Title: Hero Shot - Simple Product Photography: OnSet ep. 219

Hey this is Daniel Norton, I'm here in my studio in New York City, and today we're going to do something a little bit different. Normally I show you kind of photo shoots and stuff, but today we had shot the video for the B10 Plus, the new Profoto B10 Plus, if you guys haven't seen that check it out,
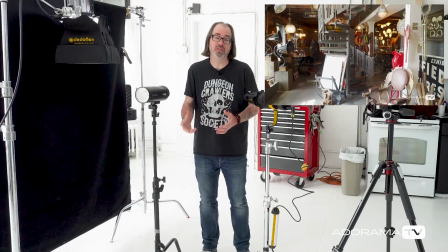18s
and they needed a few more kind of beauty shots of the light, so instead of doing that on location stuff the day of, it's simpler just to do it here in the studio, so I thought I'd show you guys how we do that, because it's kind of interesting, and lighting is lighting, whether you're doing it for video or stills, some of the stuff will change slightly, and we'll talk about that, but in general it's gonna be good. So this is the B10 Plus, if you guys haven't seen it, it's a little flash, you know, strobe light, basically it's black, and kind of going along with that aesthetic that you see a lot now, kind of these like black on black looks, what I did was I got a piece of duvetyne, and I'm just basically hanging it here. Now I'm gonna use daylight balance lights for this, and they have to be constant lights, because I'm shooting video, right? I use a lot of tungsten lights, you guys I've seen that before, but it's the morning, and I need to do it today, so I can't wait till it's evening in here to block out all the daylight, and also it's gonna help me a little bit to give me a little feel, I won't have to like the ground and stuff, so I'm gonna work with the daylight a little bit, but I want to shape it the way I want it, so if you didn't, if you were shooting at night, what I would do is I'd bounce like another daylight balance light off, I have a wall over here that if you guys have watched enough videos,
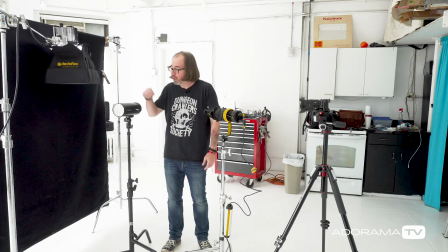83s
you probably know there's a wall over there, but for these purposes I won't need to, so here's the light, I've got the HMI,
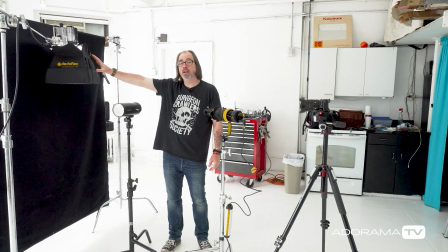89s
it's in basically it's a 200 watt HMI, which is a daylight balance hot light,
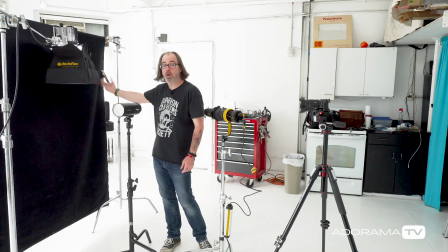93s
it's in a one foot square softbox with a grid on it, the grid so I can keep as much light as possible off the duveteen, duveteen is pretty good at the kind of kind of absorbing light,
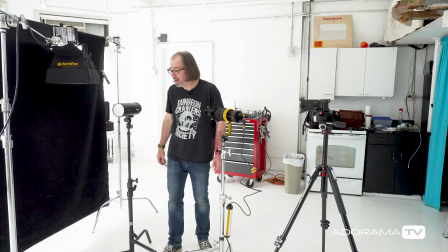100s
but still you want to try to control your light as much as you can, so we're gonna do that, I am using a softbox because if I just took the light and pointed it right at it,
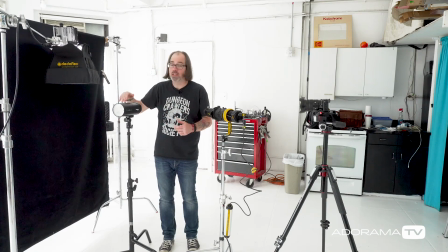108s
even though I could use barn doors to control the spill, I would have a hot spot, it wouldn't be as even even with the the widespread, because this light is shiny, you know it's black but it's not matte black, it's got like a little sheen to it, so I want to diffuse light source, and that's one reason why I'm using a softbox.
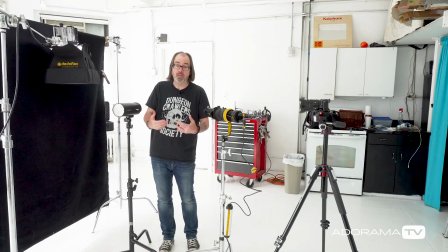122s
We talked about this in a few other videos where I talk about, you don't just use a softbox because it's soft, use it because it makes it diffused, so we want to diffuse light source,
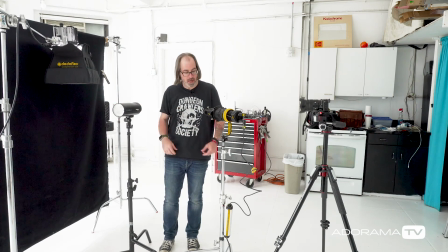130s
so that's what we're gonna get here.
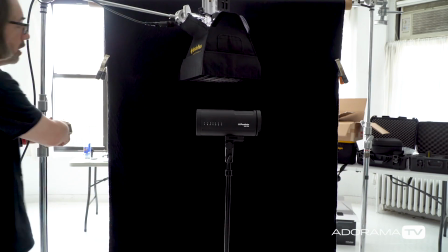133s
So basically I'm just gonna move it in, I already have it on, you got to kind of warm up HMI, so I started before we started,
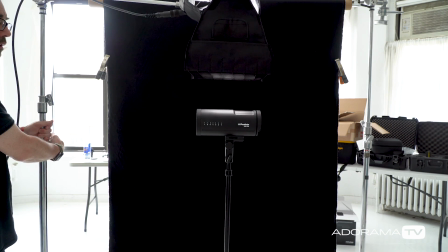139s
and I'm gonna move it in so I get light right across the top of the where I want it,
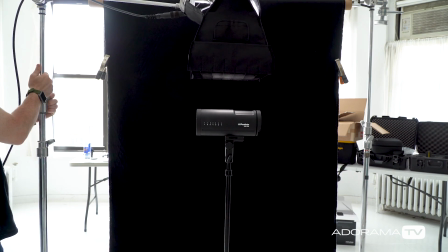145s
just like that, and we can move it in and out,
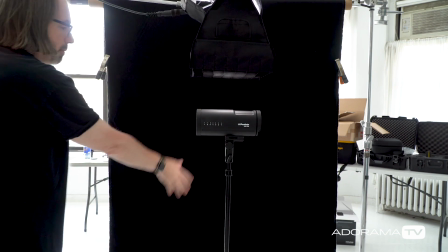149s
you know, because what I'm doing is I have all this light from the window that's coming this way, giving it some light, but there's nothing really on top,
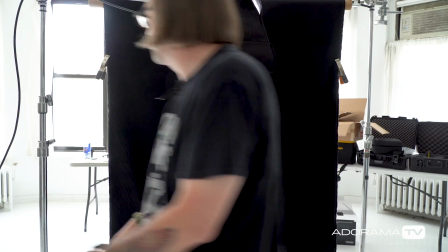157s
so that's really what I'm doing right now, I'm trying to get light on top, so you guys can see that,
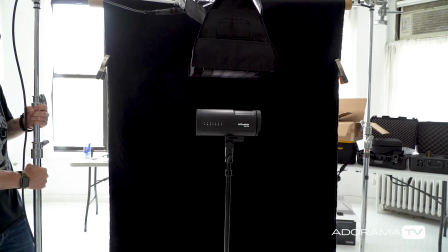162s
we're gonna kind of move it in to where we like it, you know,
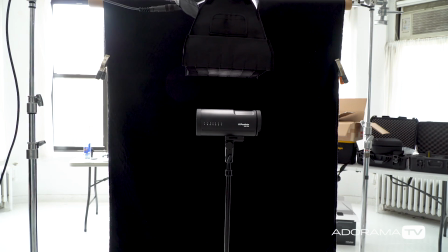168s
and again I'm working with the daylight, if you weren't working with the daylight you would need some fill, because otherwise this would probably too contrasty, so let's see what we're getting so far.
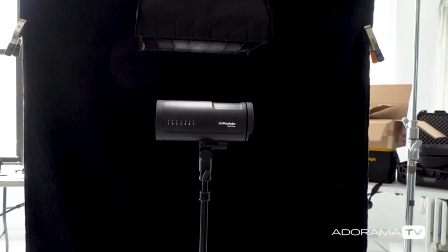176s
Okay looks pretty good, I'm actually gonna, I'll zoom in with this camera, because we plan on doing that,
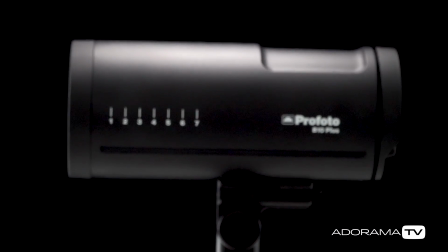181s
and we can see the manual focus here, we can see that with focus peaking on and everything, that I'll be able to focus nice and crispy on there, that looks pretty good.
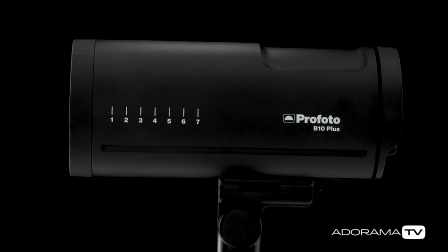194s
I'm gonna do a, it's always a good idea to kind of do a, normally like if it's tungsten lights you just turn them on and off, but the HMI you really can't be turning it on and off, just the way they are, so I just want to compare it. Yeah, so I mean while I can see the light there, it doesn't have that three-dimensionality that I want, so that back, that was a good spot for it, right there, okay.
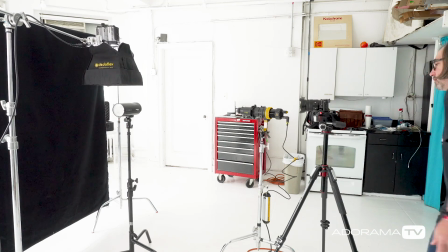216s
That in and of itself is not terrible, you know, because like I say, there's light bouncing around the space, and the actual Profoto logo is pretty shiny, so you can actually see it, but we like to go the next step further and do something a little nicer,
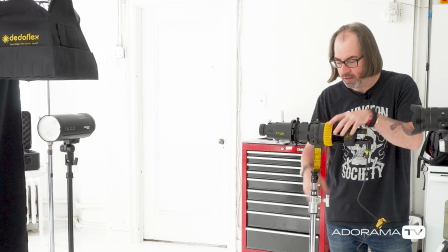227s
obviously, so I've got this guy here, this is the data light DL87, which is an LED light.
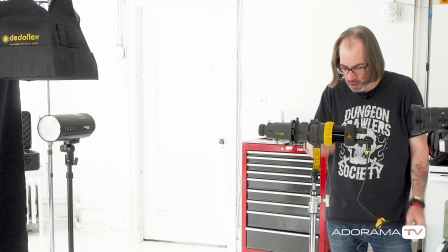234s
It is die color, though we're not going to need to use that function right now.
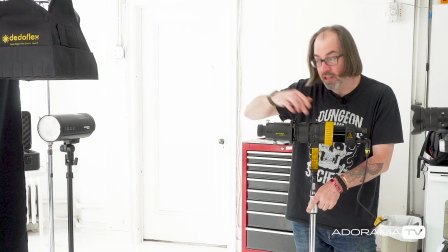239s
I want to use this one because it's got a lot more dimming range, this is why I'm using this here and that there. What I have on the front of it, it looks monstrous I know,
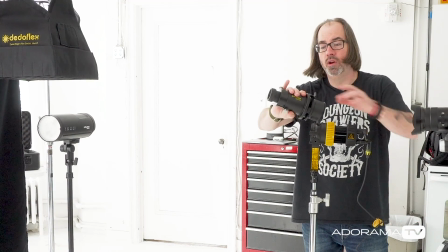246s
is a projection attachment or an imager with with framing shutters.